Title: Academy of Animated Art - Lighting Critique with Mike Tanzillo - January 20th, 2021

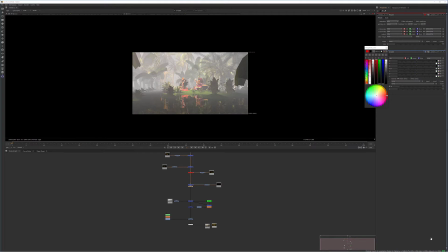Hello everyone and welcome to your Wednesday lighting critique. Yes, it is Wednesday. I saw some questions about that in the Discord channel.
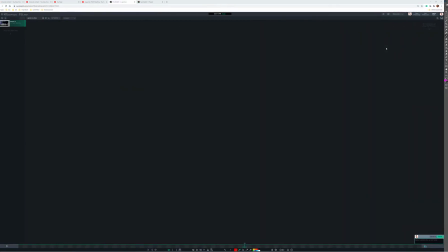I made the mistake yesterday of labeling everything as being Monday, but yes, it is Wednesday.
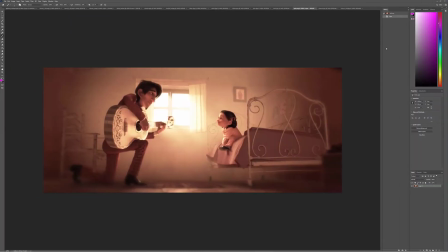Okay, so we got things to go through. We've got image from Kat, we've got a bunch of stills, and we've got a video from Aaron.
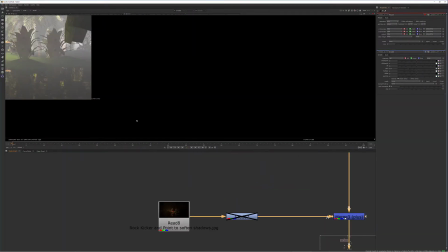So I want to start off with Kat's. So this was everything just went a little nutty there for a second.
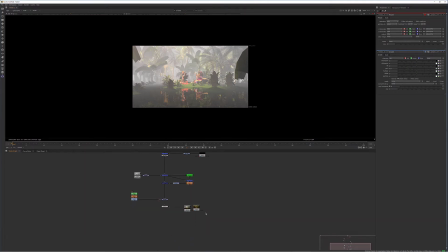So this is a shot she's been working on with Prisha.
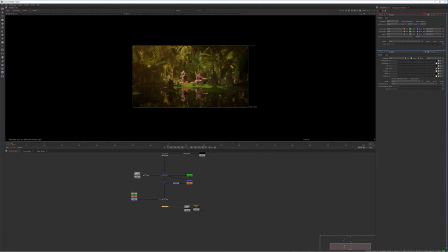And so I asked her to break out the elements into individual components. And so I can kind of reassemble them here and kind of get a better understanding of the best way for us to move forward. So so this was the image that we had that she was, just like the raw renders that she was working with.
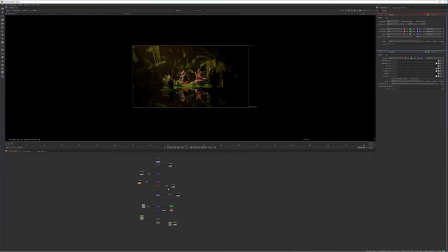So she broke those out into individual passes and sent those over to me with labels saying what each light and what each section was doing.
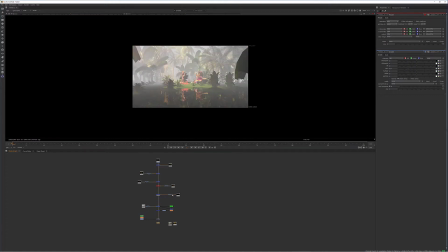I started to assemble them, and I want to talk to you about a few things to kind of give you a better understanding of how I think we should move forward. So, okay. So the first thing is that,
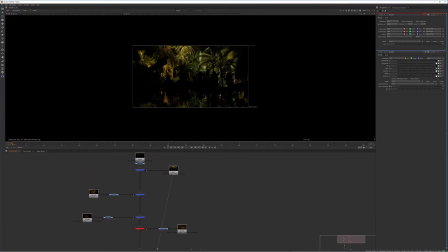there are some really good passes in there, like this tree spotlight pass looks really good. Lots of shaping, specular highlights on the leaves, good color. Really what we're looking for overall. I do have some questions because there's some warm light backlight here and cool light in here.
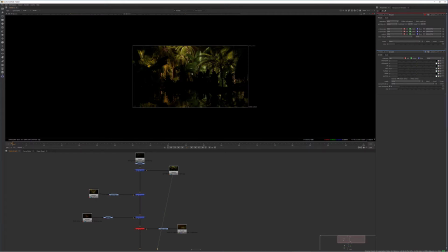It looks like there's multiple lights in this setup, so that have different goals. But overall, this is feeling about where we want. This ambient light is totally fine. It's a nice like kind of a skylight. For the character, we've got this key light coming in. It's looking good. It's got some good directionality.
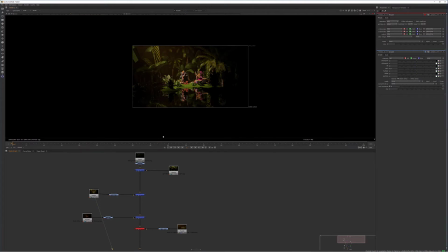But something that I started to notice with this, and it's going to come up in others, is there's like a haze within your light passes. And I want to make sure, because again, we're seeing it definitely down here. Like, you see how much haze there is? This is really, really, really going to cause a problem.
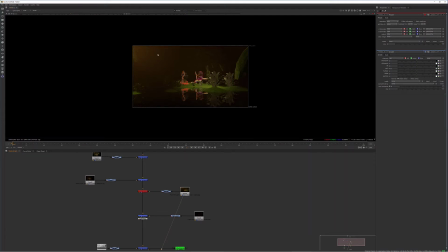Because what we're seeing is that nothing, when you start adding all this together, because lighting is an additive process, you're not allowing the capability of things to go dark. Because you kind of have this haze being built up throughout the entire shot,
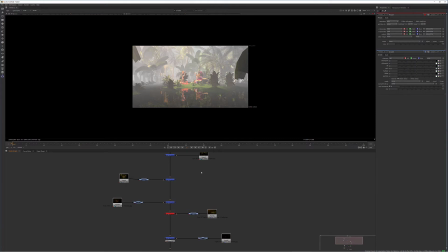and then that's leading to a lot of the like lifted values but still darks underneath it, if that makes sense.
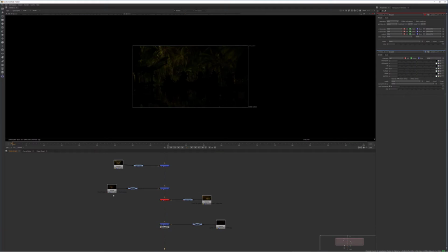So the other thing that I was noticing too was that there are, there's like a key light, and that makes sense. That's coming in from the sun. You also have some in here as well that are like front fill lights to soften shadow. That's fine, but like a light like this.
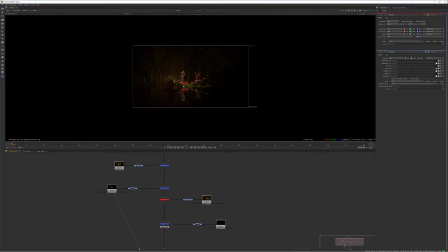When we're thinking about it in nature, like, I don't really know, is this like a little spotlight that's like from a movie set that's going to be in there? Because we want to create natural effects. And like, this has like really hard shadows in here. Like, I can see cast shadows the way that you would almost see from a key light.
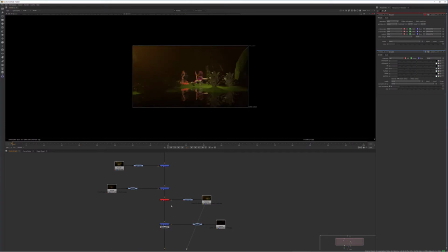And stuff like this that's kind of flattening some things out. And again, lots of haze, and they just don't really feel like natural light's coming from the corners,
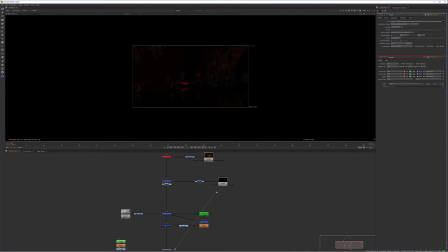and I'm not quite sure what that is, because again, we're looking for like a little bit of what we're trying to eliminate is over complexity, and seeing stuff like this makes me think that we might be hitting a level of over complexity.
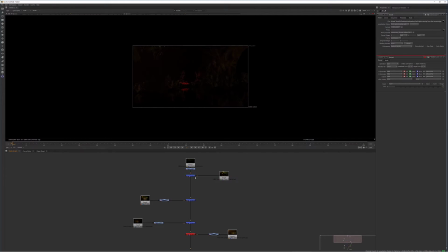But so that's the first thing. Second thing is I want to talk to you about how I kind of built this in a way that I think would be a good progress going forward. So first step, took the ambient and the key light from this background, added them together. I toned down the ambient light a little bit just to kind of allow the key light to be a little bit stronger.
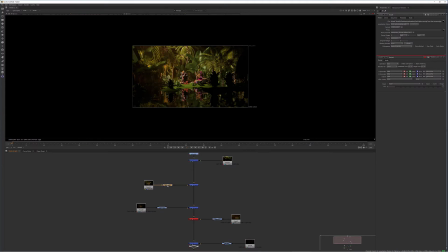From there, I brought in the key light from the character, and I went ahead and I pushed that a little bit brighter. From there, I brought in a little bit of this fill light, but I did not like that haze that was coming on with it.